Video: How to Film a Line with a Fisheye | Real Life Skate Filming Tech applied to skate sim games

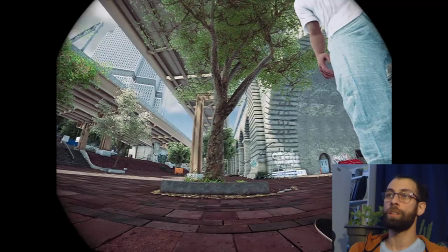Now we have a situation in which the filmer is a little bit overtaking the skater just too much.
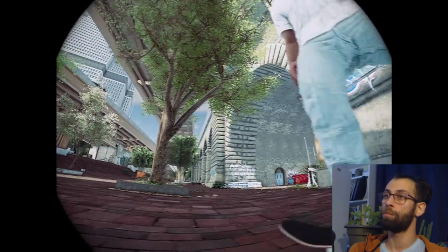I want the filmer to start slowing down here, so I will move the filmer behind the skater a bit, slowing themselves down.
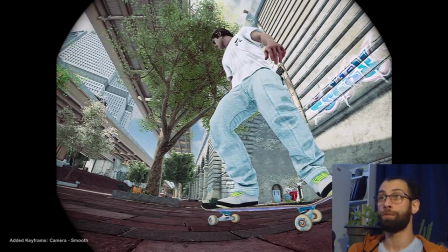Alright, so the filmer starts dragging their foot on the ground to slow down smoothly.
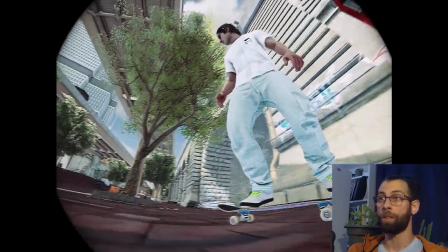That's how a filmer would go to keep the camera steady while they slow down, alright? And now this framing needs a little bit of fixing, alright?
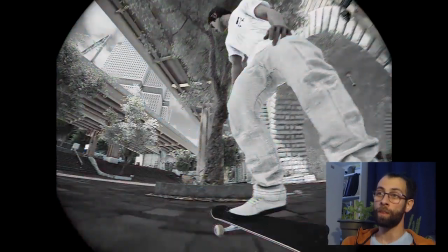The reason why this happens. Sometimes small details can go a very long way.
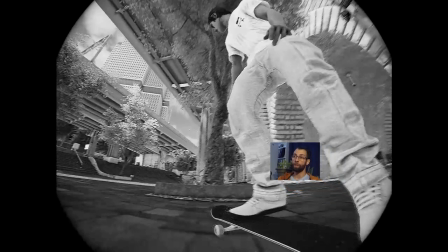So here's a small detail that's gonna really drive this point home.
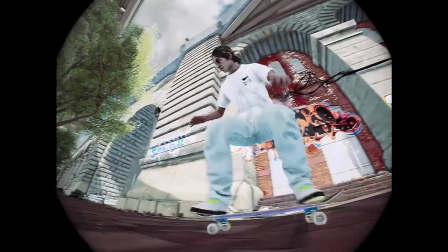What we mean by the reason this happens is that the
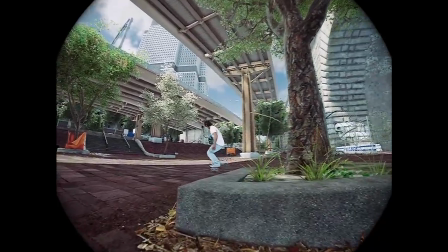camera comes to a halt and then slowly drifts to its next keyframe.
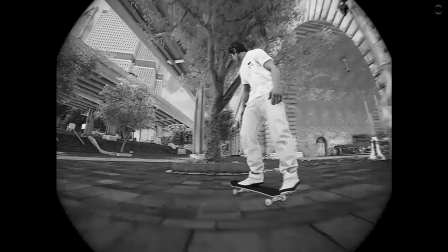Now this is a problem that's very similar to the abrupt stop issue.
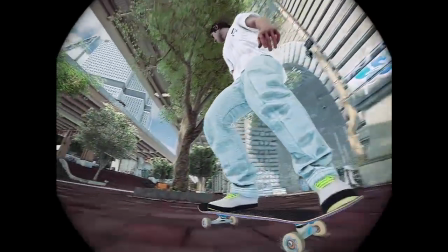It still breaks the feeling that a person is behind the camera. So we need to fix this.
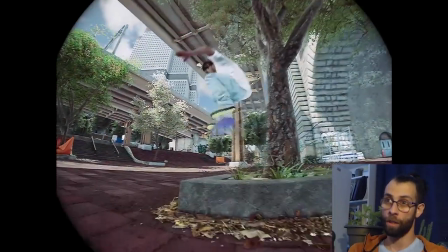And here's how. It's because there's a huge gap between this and this.
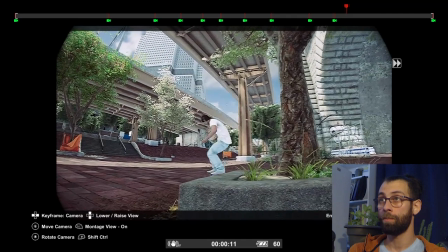In order to fix it, go a little bit down the timeline. Maybe change your framing just a tiny bit.
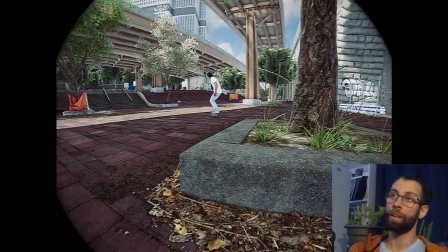I'm gonna move the camera up a little bit. Angle it downwards and see how that works.
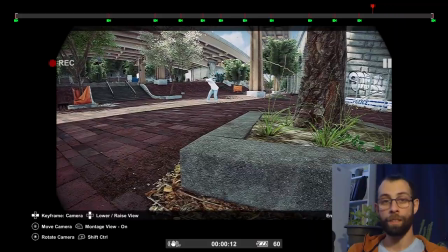There we go. All right, so again, less is more, and experiment with how the keyframes affect each other.
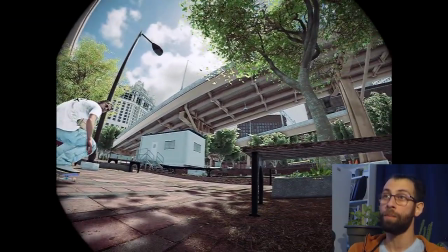We're gonna fix this in the same way. You see the skater goes out of the frame and the camera sort of winds itself up for getting into motion.
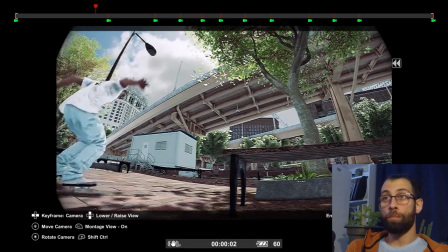So we're gonna just move back down the timeline a little bit.
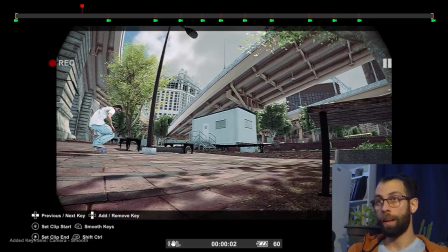Gonna get everything in frame as such, and let's take a look at how it looks.
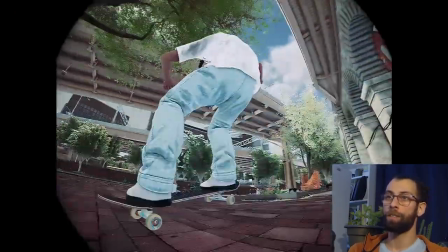Now that is the last little thing that I would like to fix, that little popping out of frame right here.
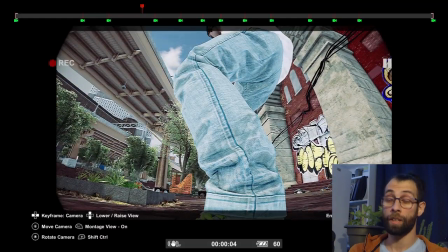Let's see, is there a keyframe way too close?
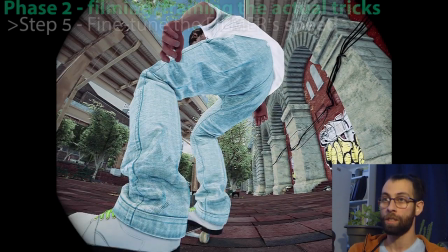Not very much, so let's see if we can fix it by just moving the filmer back a little bit, slowing them down, all right?
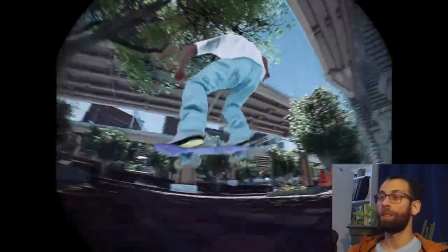Let's take a look at this final result. So it's very smooth, very stable, everything is framed properly.
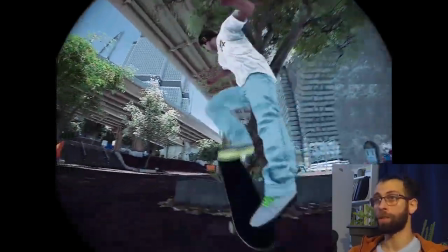At best, you get the sense that there is cooperation between two people.
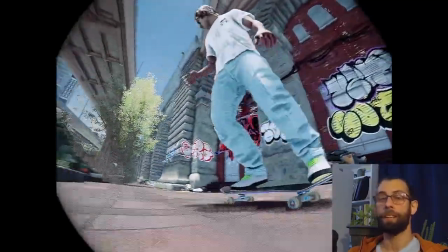If your objective is realism, I feel like this is the baseline and the objective is met.
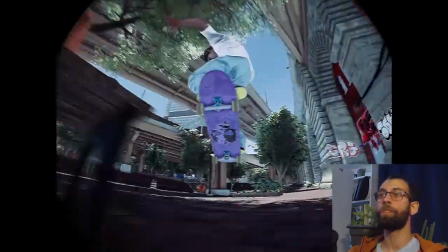So, at the very least though, everything is framed properly, there's no erratic camera behavior,
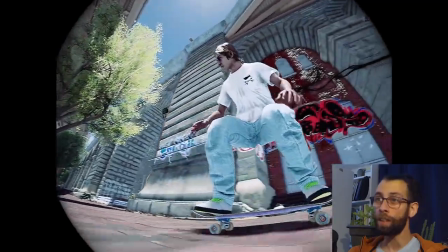and it doesn't feel like there's a machine calculating camera angle after camera angle, alright?
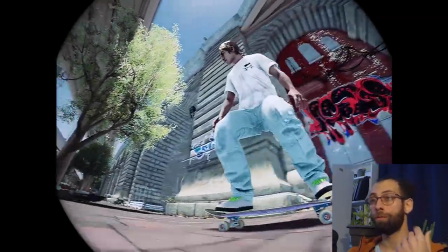I'm gonna use this clip as an example for a few rules of thumb that you might have seen and that might not be very intuitive to you.
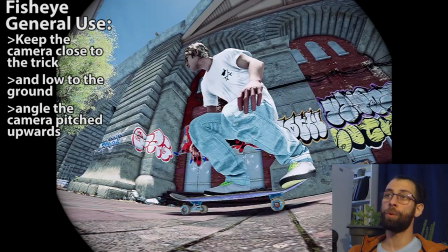So, first thing being, the camera is always, more often than not, low to the ground, alright?
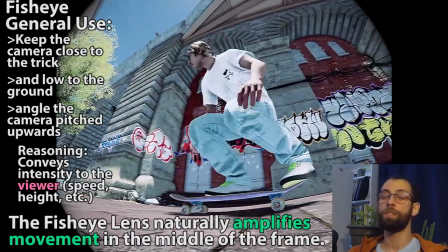And the reason for that is because when using a fisheye, this method really conveys intensity,
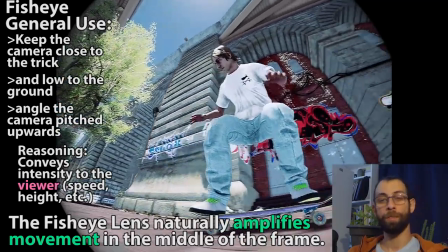speed, height, lots of good stuff to the actual viewer, alright?
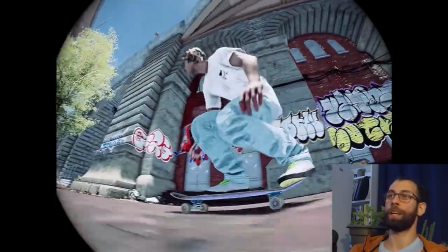So it looks like a tray flip done at breakneck speeds.
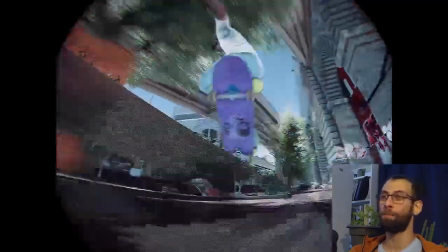Alright, okay, so maybe not breakneck speed, but definitely break wrist speeds.
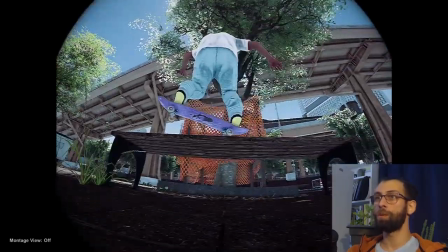Let's take a look at this bench, for example. So let's just do a little bit of stationary filming just for the heck of it, just free camming it,
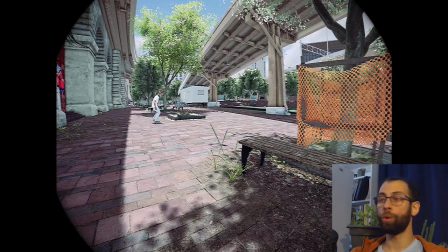alright? if we film it just standing up, all right, as if you're holding the camera at shoulder height or belly button height, whatever, all right, and you're filming this front crook,
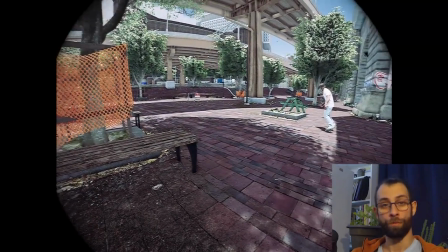looks fast, looks decent, it's a front crook, but this is a bench, all right?
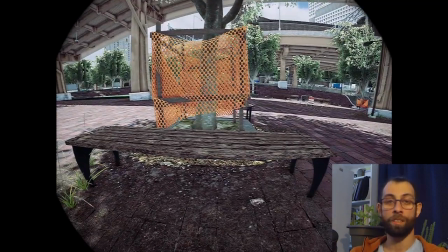Like somebody's grandma would be sitting on this and I would think nothing of it, all right?
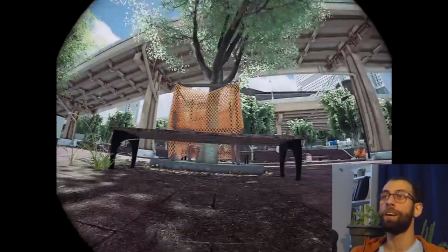It's a non-thought.
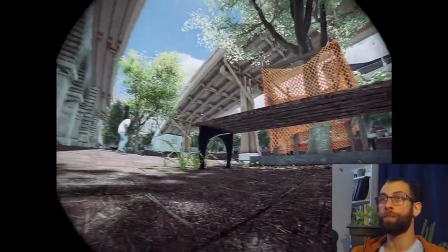And then if we do the same thing but close up and filmed from low to the ground, now just free camming it again,
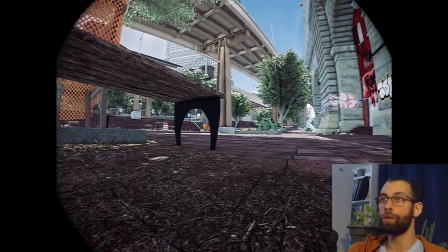it's amazing. It looks huge. This looks like a sculpture, right?